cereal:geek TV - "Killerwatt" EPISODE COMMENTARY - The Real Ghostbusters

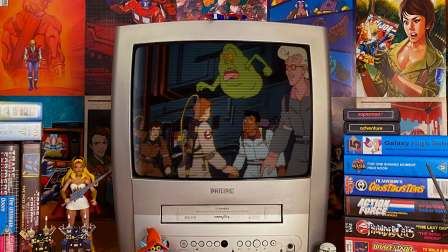[16:55]
A perfect environment for Killawatt and the Ghostbusters to play hide and seek.
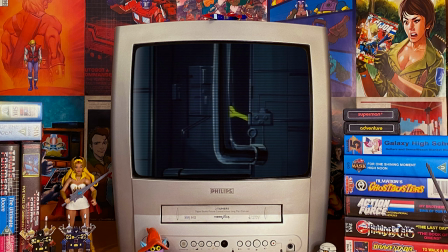[17:00]
But first, of course, the jumpsuited paranormal investigators have to deal with the seemingly endless allies of Killawatt. Or at least the army of power plant machinery powered by the mighty spirit.
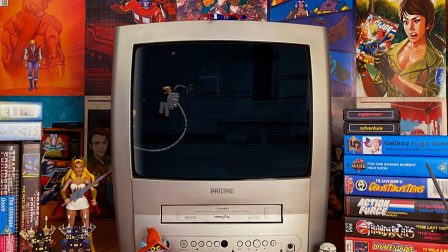[17:14]
And it is good to see the Ghostbusters separated, although I don't feel enough is made of this moment. You know, united we stand, divided we fall. we should feel like this is a very bad situation.
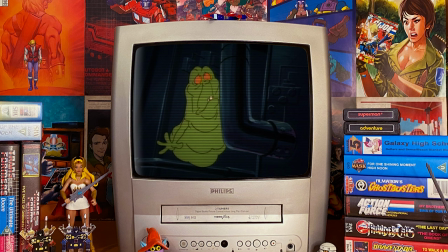[17:28]
More awesome mechanical designs turned into possessed monsters, I love it. The action for this scene does go a little all over the place with impending battles interrupted by other attacks,
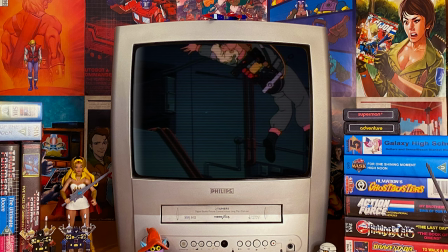[17:39]
but this is probably to show the chaotic nature of Kilowatt's mastery of any and all objects that require power. Thinking about it, Kilowatt seriously had the potential to become one of the Ghostbusters' greatest threats.
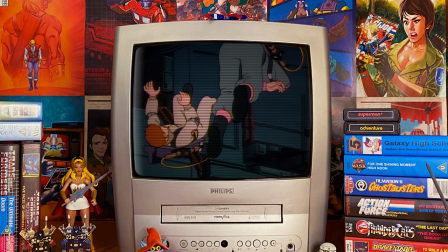[17:53]
This spirit has the ability to control and manipulate electricity on a vast scale.
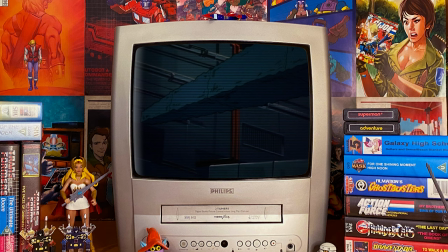[17:58]
That means he could pretty much do anything he wanted.
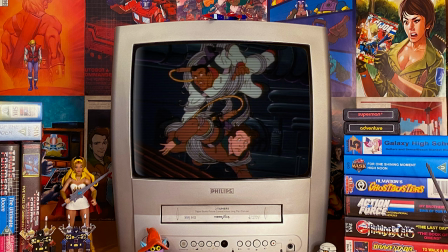[18:01]
I love how the Ghostbusters are just being dropped into various parts of the power plant and somehow surviving these rather life threatening falls.
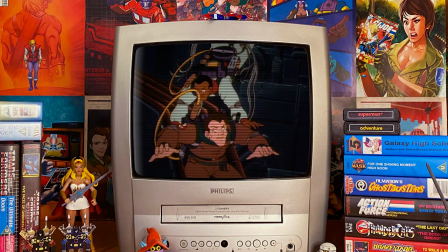[18:09]
I like the animation team that works on this scene.
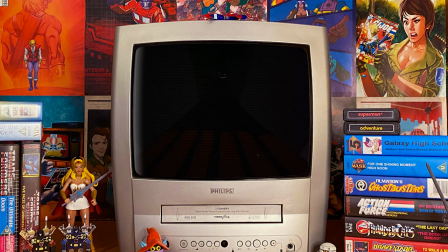[18:12]
Nowhere near the best for the episode but they do a good job showing the expressions on the faces of Peter and Winston as they take this crazy ride,
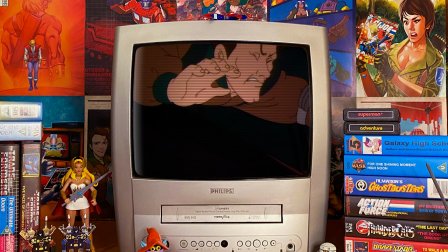[18:20]
we also get a wonderful sense of depth with kilowatt in the distance. I just love that.
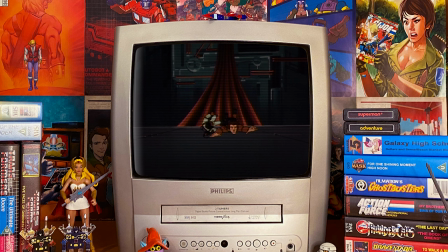[18:26]
Kilowatt almost waiting for them, like the horrific end to a bad ride or something. Again, regardless of the animation, this episode is directed incredibly well. Winston's showing he has tremendous strength here, not only to hold the weight of Peter,
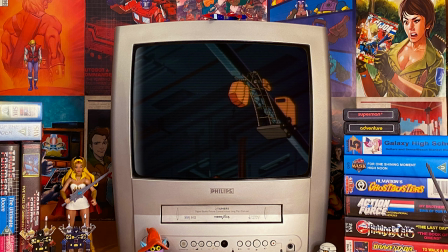[18:42]
but also to hold the weight of Peter's proton pack which as we saw in the movie those things weigh quite a bit.
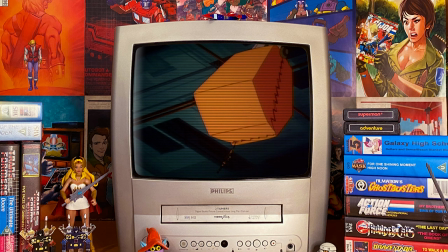[18:50]
This may sound a bit random but this sequence with the Ghostbusters being separated encountering their own troubles only to
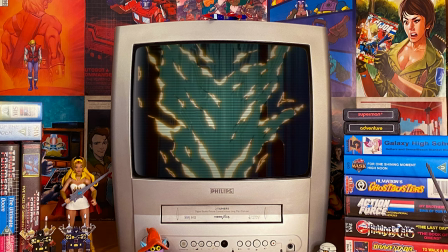[18:57]
reunite by falling on top of one another it actually reminds me of the original Ghostbusters promo where we see pretty much the same thing.
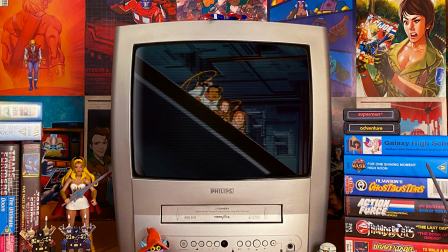[19:06]
And as the Ghostbusters are reunited we're about to see a terrific sequence here as the always laughing Kilowatt creates a true physical form for himself.
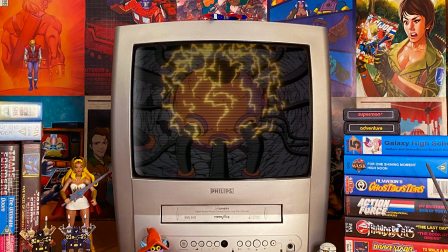[19:16]
Again we see a fantastic design showing an inanimate piece of machinery turn into a rather
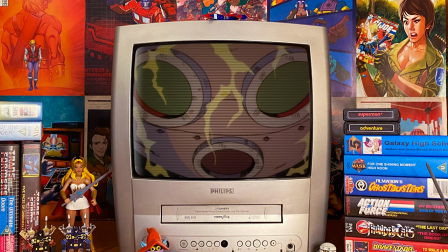[19:22]
fearsome monster and this form of Kilowatt is easily my favorite in the episode.
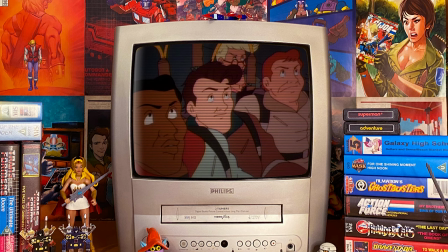[19:28]
Plus James Avery's voice.
Me and my big mouth. I am Kilowatt.
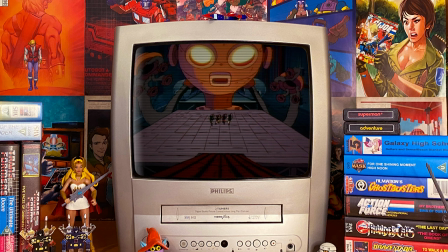[19:34] My army's ethnicity. It makes us so powerful. No human can stop us.
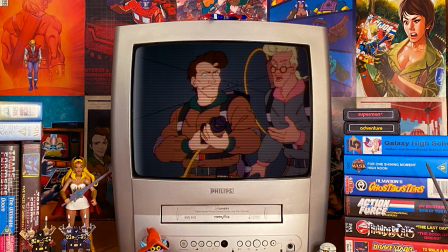[19:40] Not even you.
Come on, this is epic. And, as we see, the proton beams have no effect on the spirit.
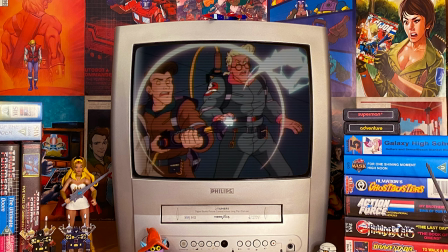[19:49]
He just absorbs them. This makes him a ridiculously powerful foe.
Uh-oh.
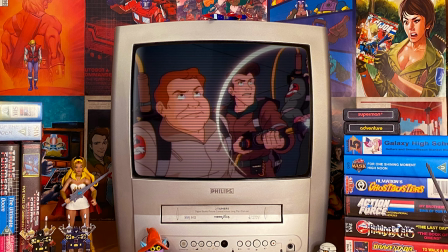[19:56] Mikey likes it.
The line, Mikey likes it, is incredibly random.
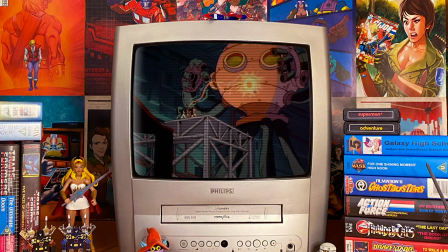[20:01]
For years, I thought Peter was saying, like he likes it. As in, it's like he likes it. Which, yes, is grammatically all over the place.
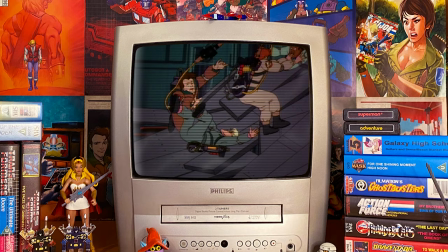[20:10]
But it wasn't until I saw an ad compilation a few years back and caught the Mikey likes it line from the Life serial commercial and thought to myself,
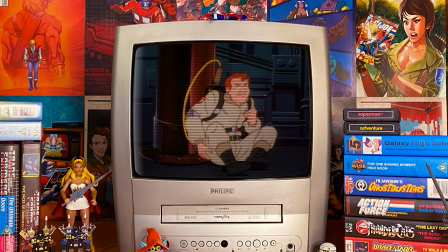[20:19]
hang on a second, close to 40 years after seeing that episode, I finally realised what that line was.
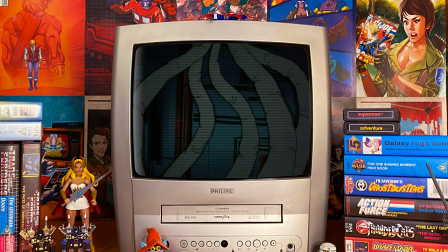[20:26]
After the Ghostbusters have fallen, once again to safety, there's a terrific panning shot showing the sheer size of Kilowatt's physical form.
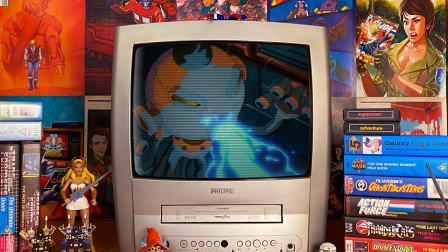[20:35]
But pay close attention to the way the creature is animated.
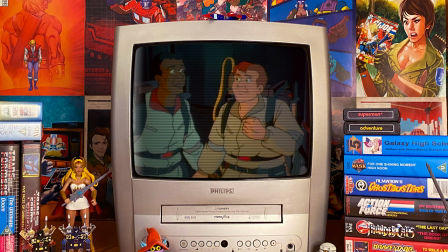[20:38]
There's real character in it with Kilowatt turning his head to one side and his expression changes.
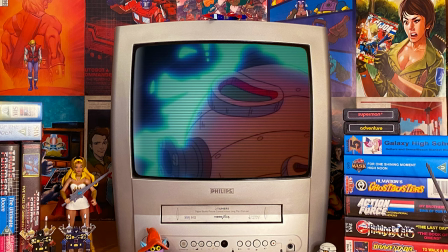[20:45]
And I'll remind you, his expression is comprised of inanimate objects, machinery.
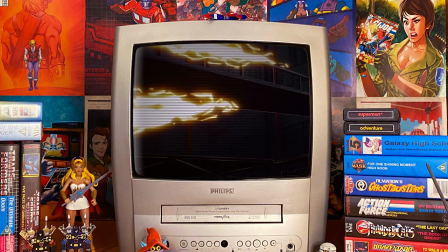[20:49]
I love this sequence and a huge shout out to Shooky Levy's awesome music.